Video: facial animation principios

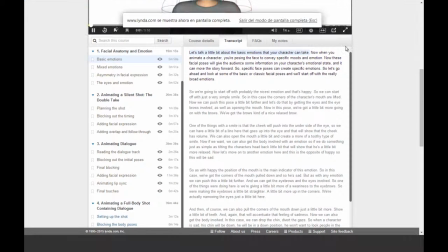(0:01)
Let's talk a little bit about the basic emotions that your character can take.
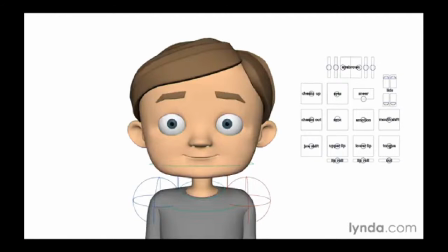(0:06)
Now, when you animate a character, you're posing the face to convey specific moods and emotion. Now, these facial poses will give the audience some information on your character's emotional state, and it can move the story forward. So, specific face poses can create specific emotions.
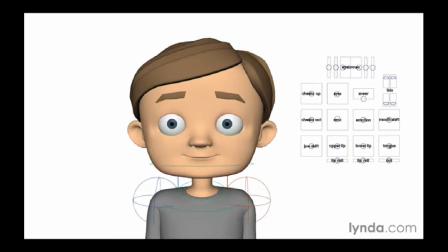(0:26)
So let's go ahead and look at some of the basic or classic facial poses, and we'll start off with the really broad emotions. So we're going to start off with probably the nicest emotion, and that's happy. So we can start off with just a very simple smile.
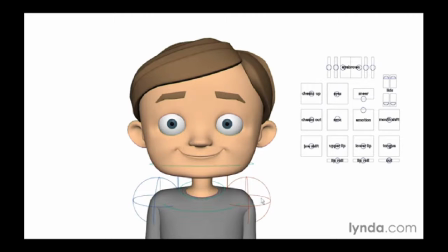(0:43)
So in this case, the corners of the character's mouth are lifted. Now we can push this pose a little bit further, and let's do that by getting the eyes and the eyebrows involved, as well as opening the mouth.
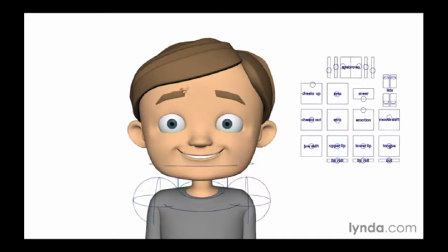(0:57)
Now in this pose, we've got a little bit more going on with the brows. We've got the brows kind of a nice relaxed brow. One of the things with a smile is that the cheek will push into the underside of the eye,
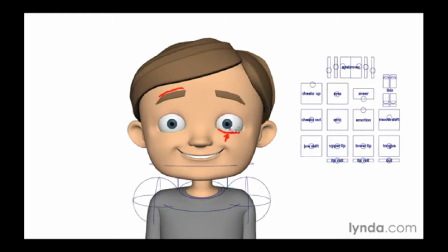(1:12)
so we can have a little bit of a line here that goes up into the eye, and that will show that the cheek has volume. We can also open the mouth a little bit and create a more of a toothy type of smile. Now, if we want, we can also get the body involved with an emotion.
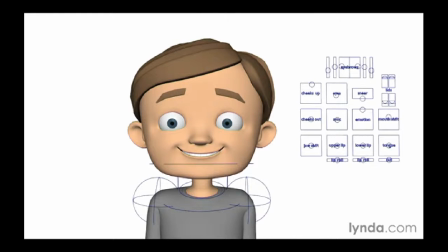(1:30)
So if we do something just as simple as tilting the character's head back a little bit, that will show that he's a little bit more relaxed. Now let's move on to another emotion here, and this is the opposite of happy, so this will be sad.
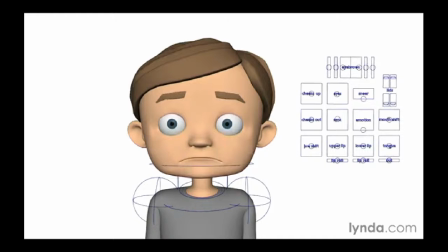(1:43)
So as with happy, the position of the mouth is the main indicator of this emotion. So in this case, we've got the corners of the mouth pulled down, and so he's sad.
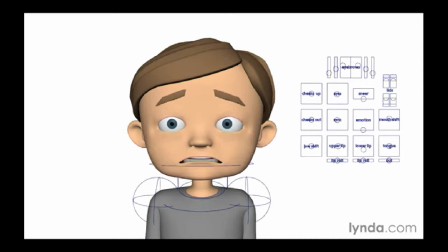(1:55)
But as with any emotion, we can push this a little bit further, and we can get the eyebrows and the eyes involved. So one of the things we're doing here is we're giving a little bit more of a weariness to the eyebrows,
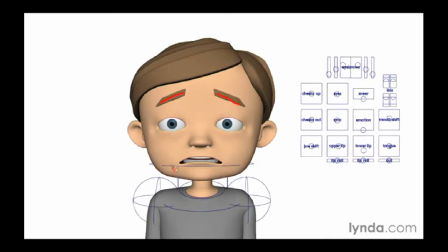(2:09)
so we're making the eyebrows a little bit straighter, a little bit more up in the corners. We're actually narrowing the eyes just a little bit here. And then, of course, we can also pull the corners of the mouth down just a little bit more, show a little bit of teeth.
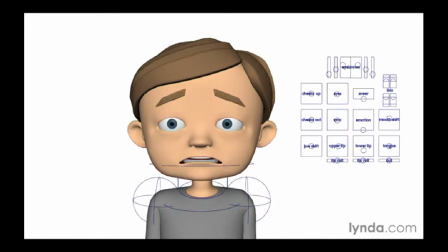(2:24)
And again, that will accentuate that feeling of sadness. Now we can also get the body involved. In this case, we can drop the chin, divert the gaze. So when a character is sad, his chin will be down, he will be in a down position.
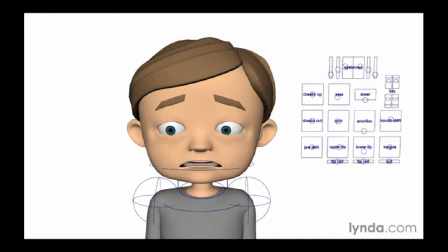(2:40)
He won't want to look people in the eye, so he'll divert his gaze. So when we add that to the pose, again, it conveys more information. Now with all of these poses, we're just trying to communicate information about the character.
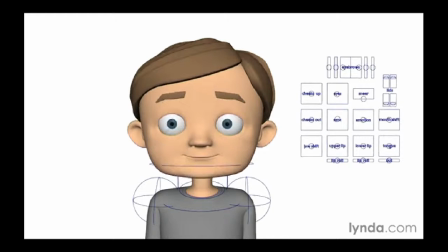(2:54)
Now let's go back to neutral, and let's go to a more extreme emotion, and that is anger. Now anger is a violent emotion. It's where you kind of are in attack mode. So we have a lot of things happening in the face.
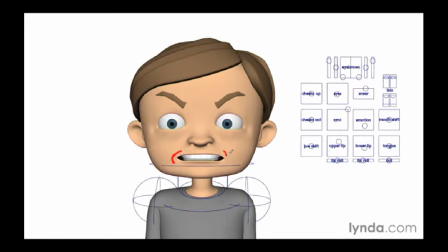(3:10)
We have the teeth bared here, and what that does is it kind of gives more like fangs bared. He's ready to attack. We've got the brows down in the classic angry brows, so dropping the brows like this almost always conveys anger.
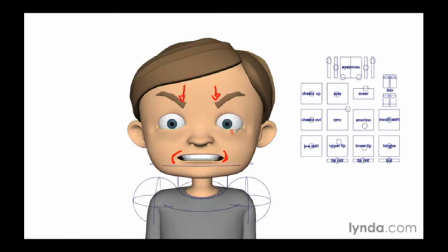(3:27)
And then the eyes are fairly open, but again, I pulled up this line here just to give him a little bit more in that pose. So let's go ahead and move on to the next emotion. And this one's a little bit more shocking.
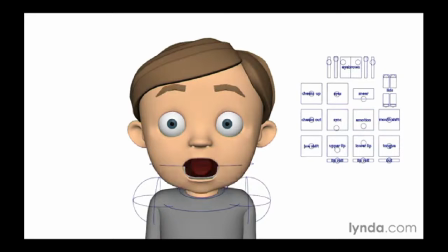(3:42)
It's surprise. Now, surprise is a very open emotion. You're basically trying to gather as much information as possible. So in surprise, typically you're going to have something where the eyes are wide open here.
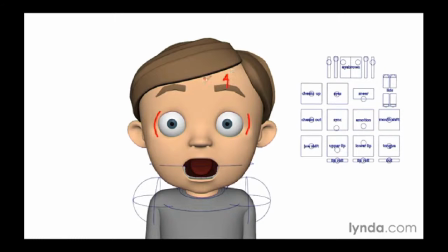(3:59)
And again, the brows are almost at maximum, so we've got a very high brow. And, you know, a lot of times the mouth will be agape.
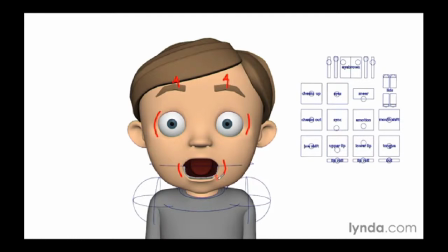(4:09)
Now, we're not showing teeth here because this is not a threatening emotion. This is more shock, surprise, that sort of thing. Now, if we start to shut surprise down a little bit, let's go ahead and close the mouth.
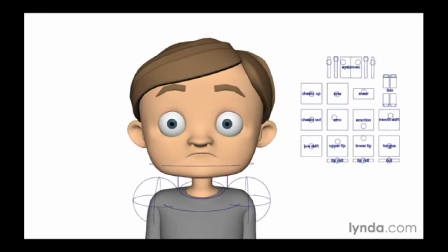(4:21)
And you see that we have the beginnings of another emotion. And if we go a little bit further, you'll see that we have what's called disgust. Now, disgust is the emotion where you don't want sensory input. You want to kind of shut down your senses.
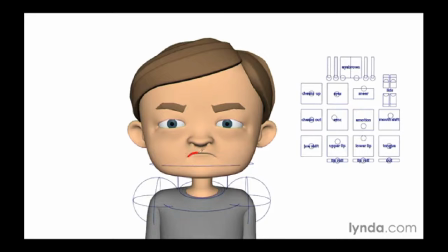(4:36)
So in disgust, we have kind of the mouth pulled up and closed right here, so it's kind of not accepting information. You're kind of pinching the nose right here, and again, we're bringing in the brows, narrowing the eyes.
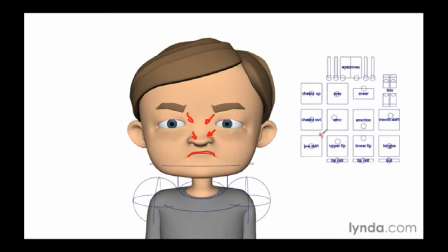(4:52)
We're trying to shut down the senses a little bit, so that way the character is not bringing in information, because if you're disgusted, you don't want to smell, you don't want to see things. So again, you're shutting down your sensory input. Now finally, another emotion here is fear.
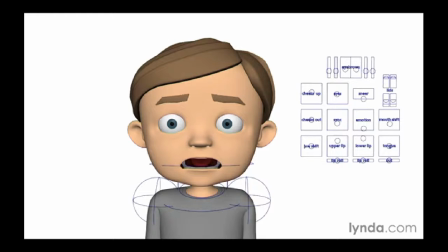(5:11)
Now this one looks a little bit like shock, but if we put it a little bit further, you can see that we've got more of a fearful expression. Now fear is a highly alert sort of emotion, so we're going to have the eyes fairly open here.
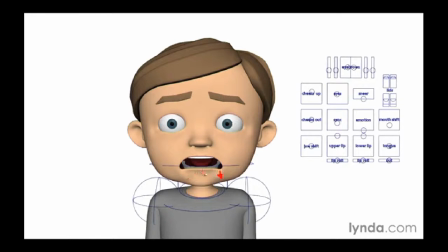(5:25)
And typically we'll pull down the corrugators, which are the muscles that give this sort of emotion. So we kind of want that line there for the mouth. The brows themselves are going to be kind of pulled in a little bit, but up, and this will give a nice fearful expression.
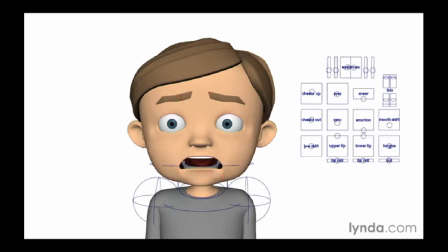(5:45)
Now all of these expressions are fairly broad. You can add a lot more subtlety and variations to your expressions, but if you understand some of the basic broad emotions, you can dial in your character's emotional state from those.
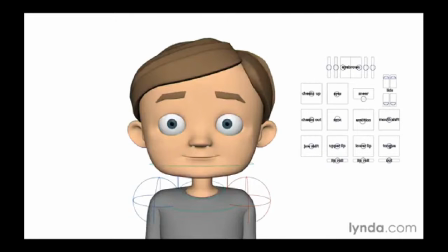(6:03)
Once we understand the basic emotions, we can start mixing and matching emotions to get more complex moods and emotions. So let's take a look at this. We're going to start with just mixing upper and lower face. So I'm going to start off with a neutral position, and let's go to a happy pose.
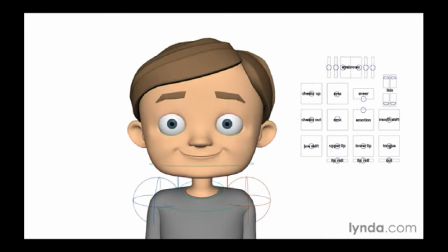(6:23)
In fact, let's go a little bit further. Let's go to a happier pose. So in this happy pose, we've got the mouth pulled up into the cheek, and we've got some relaxed brows.
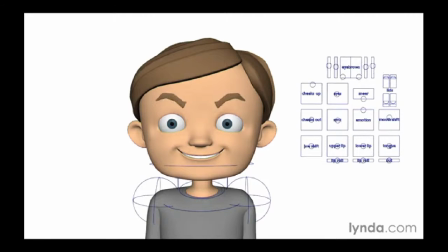(6:35)
Now if we change this just a little bit and change the brows, now we have something completely different. We have an evil grin. And that's because the top half of the face is completely different than the bottom. So we've got in the top half of the face, we've pushed the brows down,
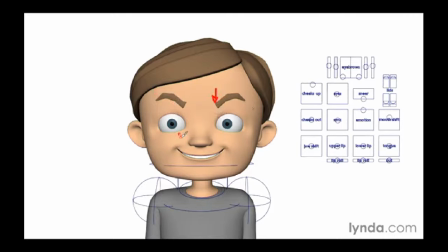(6:53)
we have angry brows up on top, but we've got a smiling face on the bottom. And so this mix of emotions gives us a very different mood. So we can just go from happy to evil just by flipping the eyebrows around.
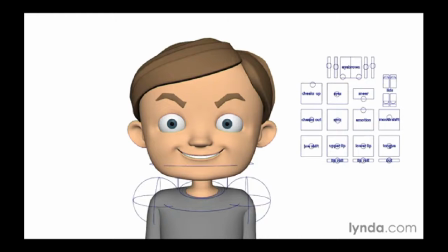(7:11)
Now if we want, we could even push this basic emotion a little bit further. We can narrow the eyes and get the eyes involved in the anger, but still maintain the happy face. And again, this face here is much different than this face.
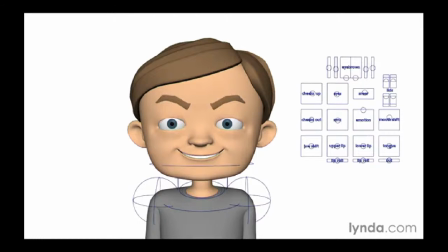(7:29)
And it's really just because we're working with the upper portion of the face. So if you think of any of these that I'm going to show you, that basically what we're doing is we're just mixing and matching along a line here. So up here we have angry, and down here we have happy.
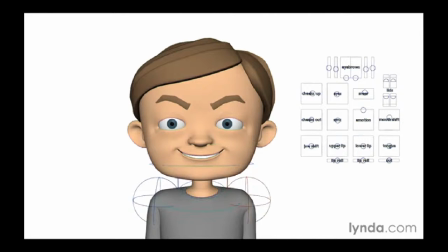(7:48)
And the mixture of those two gives you a completely different message. So let's go back to a neutral pose, and let's dial in something a little bit different. So let's go to a sad face, and we have a classic sad face with sad brows.
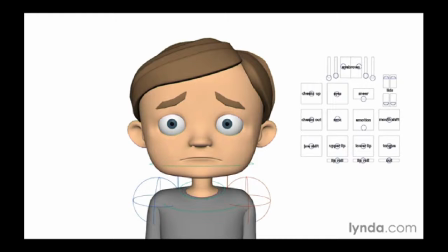(8:03)
But if we change the brows, and again, if we change just the upper portion of the face, we get a much different emotion. So in this case, we're displaying an emotion somewhat like rage, so the character is starting to get angry.